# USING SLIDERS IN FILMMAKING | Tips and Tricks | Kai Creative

What is up guys, and welcome to KaiCreative and to another filmmaking video. My name is Kai Song. I'm a London-based videographer, editor, filmmaker and animator, and today we are talking about using sliders in our video productions.
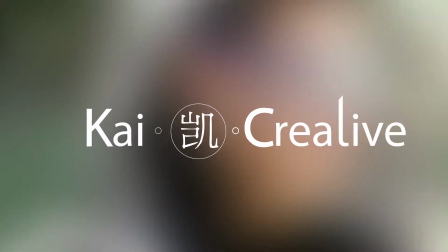So sliders come in all different forms. I personally own two traditional sliders and one ribbon-based slider.
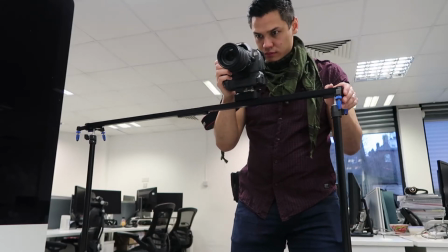27s
The traditional style sliders are super long and awkward to carry.
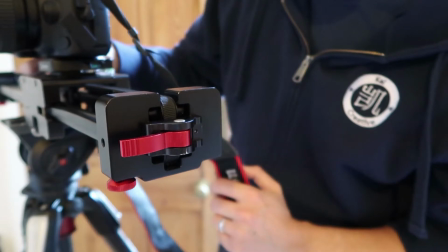31s
And over the years, I've opted to use the ribbon-based slider more and more because it covers the same amount of distance but is half the size.
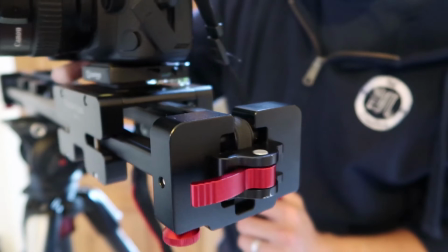38s
Its ribbon-based pulley system allows it to move over twice its length.
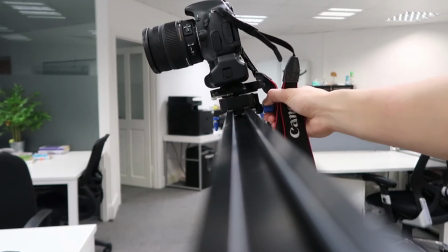43s
Now, all of my sliders are manual, and this means that you control the action yourself.
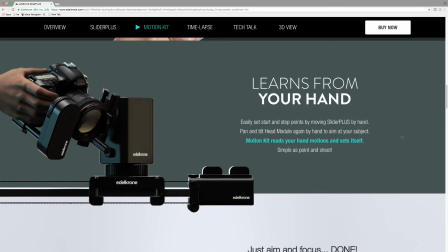48s
But companies like Eldacron are now producing electronic mechanical sliders that you can control with your phone,
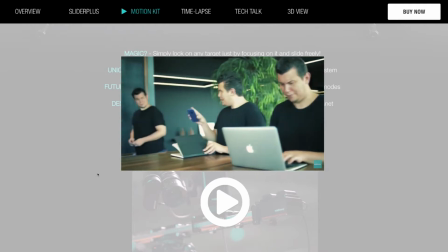54s
and which enable you to retake the exact same shots for special effects, as well as do amazing time-lapse videos. I don't currently own one, but it's definitely on my wish list. So why do we use sliders in filmmaking? When we mount our camera to a slider and move it, it creates something called a parallaxing effect.
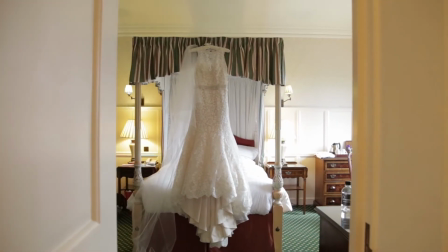72s
And this parallaxing effect is pleasing to the eye. The reason why we tend to enjoy looking at parallaxing shots is because we normally see things in 3 dimensions and a normal still video is only 2 dimensions.
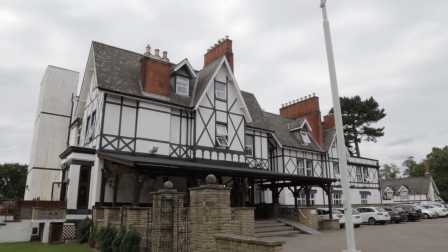84s
When we add the subtle movement of a slider to our shot,
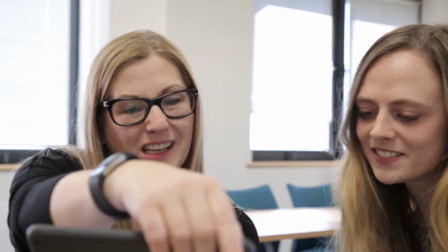87s
our eyes are able to see behind things and our minds are able to feel or comprehend the depth of those objects or people in that space. This helps us to identify things in 3 dimensions, which is what we normally see in.
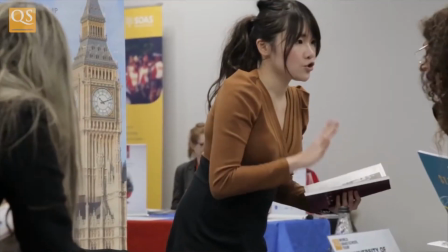100s
So when is the best time to use a slider? I've personally used sliders at weddings, for events, on music videos, and for short films.
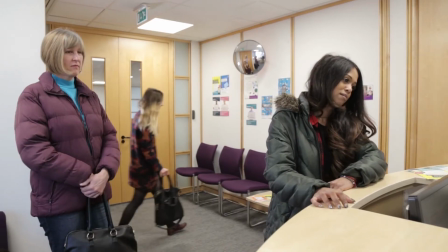108s
And I mainly use them for establishing shots, detail shots, reveal shots, and B-roll.
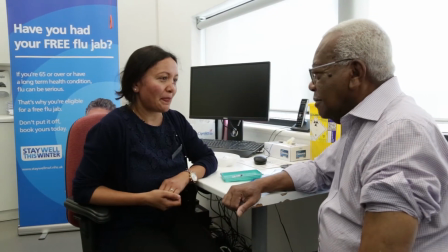113s
Generally, having a wider angle lens makes the shift in movement much more subtle
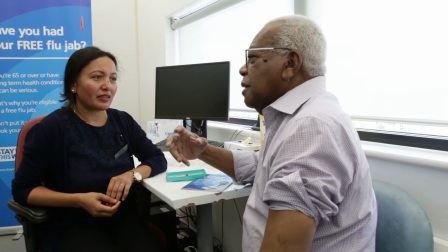117s
than if we were filming on something with a focal length of 35mm or more. Now, that's not to say that you always have to shoot with a wide angle lens. It depends on what you're filming.
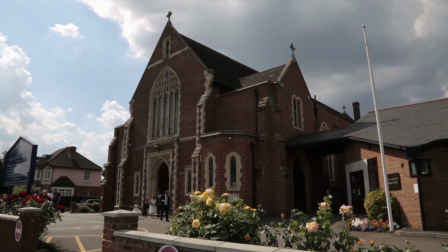128s
As an example, shots of buildings might require a wider lens than filming details inside.
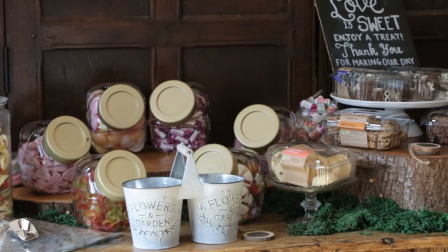133s
If we wanted to capture the details on a table at a wedding or at an event, we might use a larger focal length.
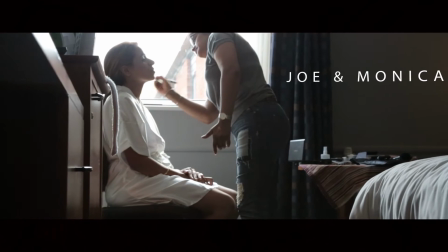140s
Here we have an example of a reveal shot. This is from a wedding trailer I created last year.
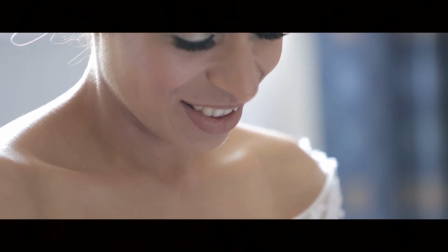146s
Now, I could have shown the bride straight away, but the reveal shot from the slider coming from behind the cupboard makes the scene much more interesting.
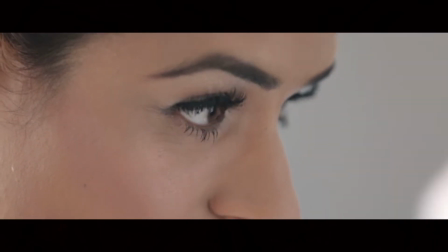154s
It also allowed me to track the names of the bride and groom in there in After Effects.
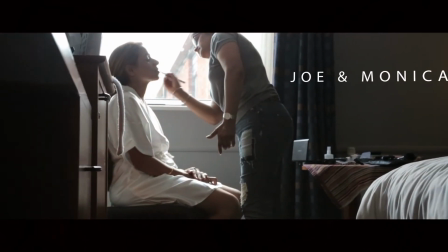158s
So this works as a double reveal, not just revealing the bride, but also the couple's names.
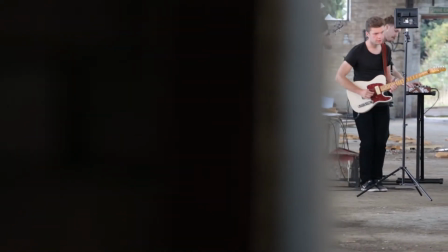163s
As another example, for a music video that we shot with the indie group Flyzig,
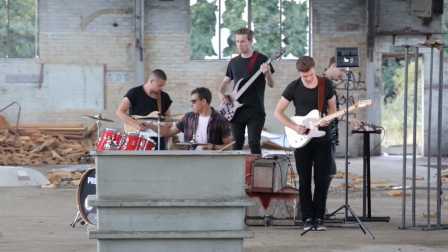167s
we used a telephoto lens along with the walls in an abandoned warehouse to reveal the band on slider shots. When it comes to shooting B-roll, I also like to incorporate slider shots with the rule of 3s.
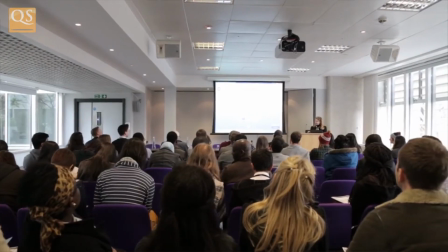179s
So I'll have the slider shot as one of the 3 shots. Now, if you'd like to learn more about using the rule of 3s in filmmaking, please check out a video we made before, link in the description below.
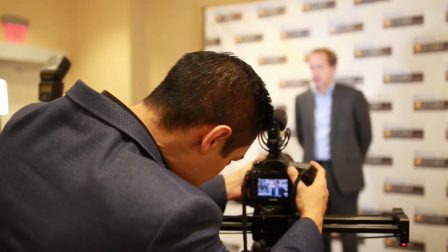189s
I've also used sliders in the past for interviews as secondary safety shots. This adds a bit of movement to an otherwise static interview.
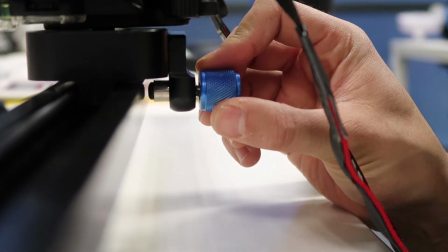197s
So how exactly do we use these manual sliders? The key to getting great slider footage is subtle movement.
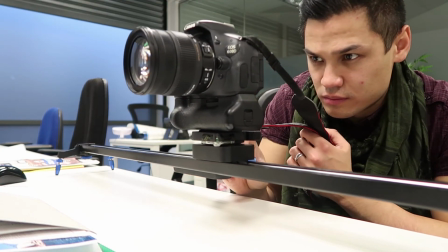204s
Actually, we don't need a very long slider for this. The range that we use in the edit is generally no longer than a few seconds.
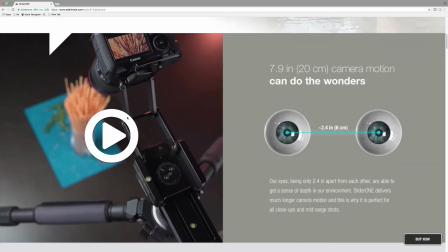212s
Again, companies like Eldacron have cottoned onto this and they've manufactured these teeny tiny little sliders that can fit in your back pocket and they claim are just as effective. Now, I personally haven't used them, but from experience, I've noticed that the longer the slider is, the more room it provides for error.
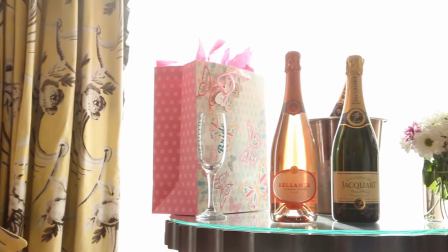227s
Now, this is especially true for correction in speed. For example, you might move too quickly into the slide, find the right timing,
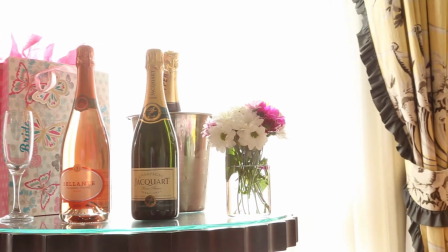234s
and then you might move out too slowly out of the slide, or vice versa. Now, that sweet spot in the middle where you find the right speed is often what I use in the final edit. Obviously, if you've got digital electronic sliders, you don't have this problem.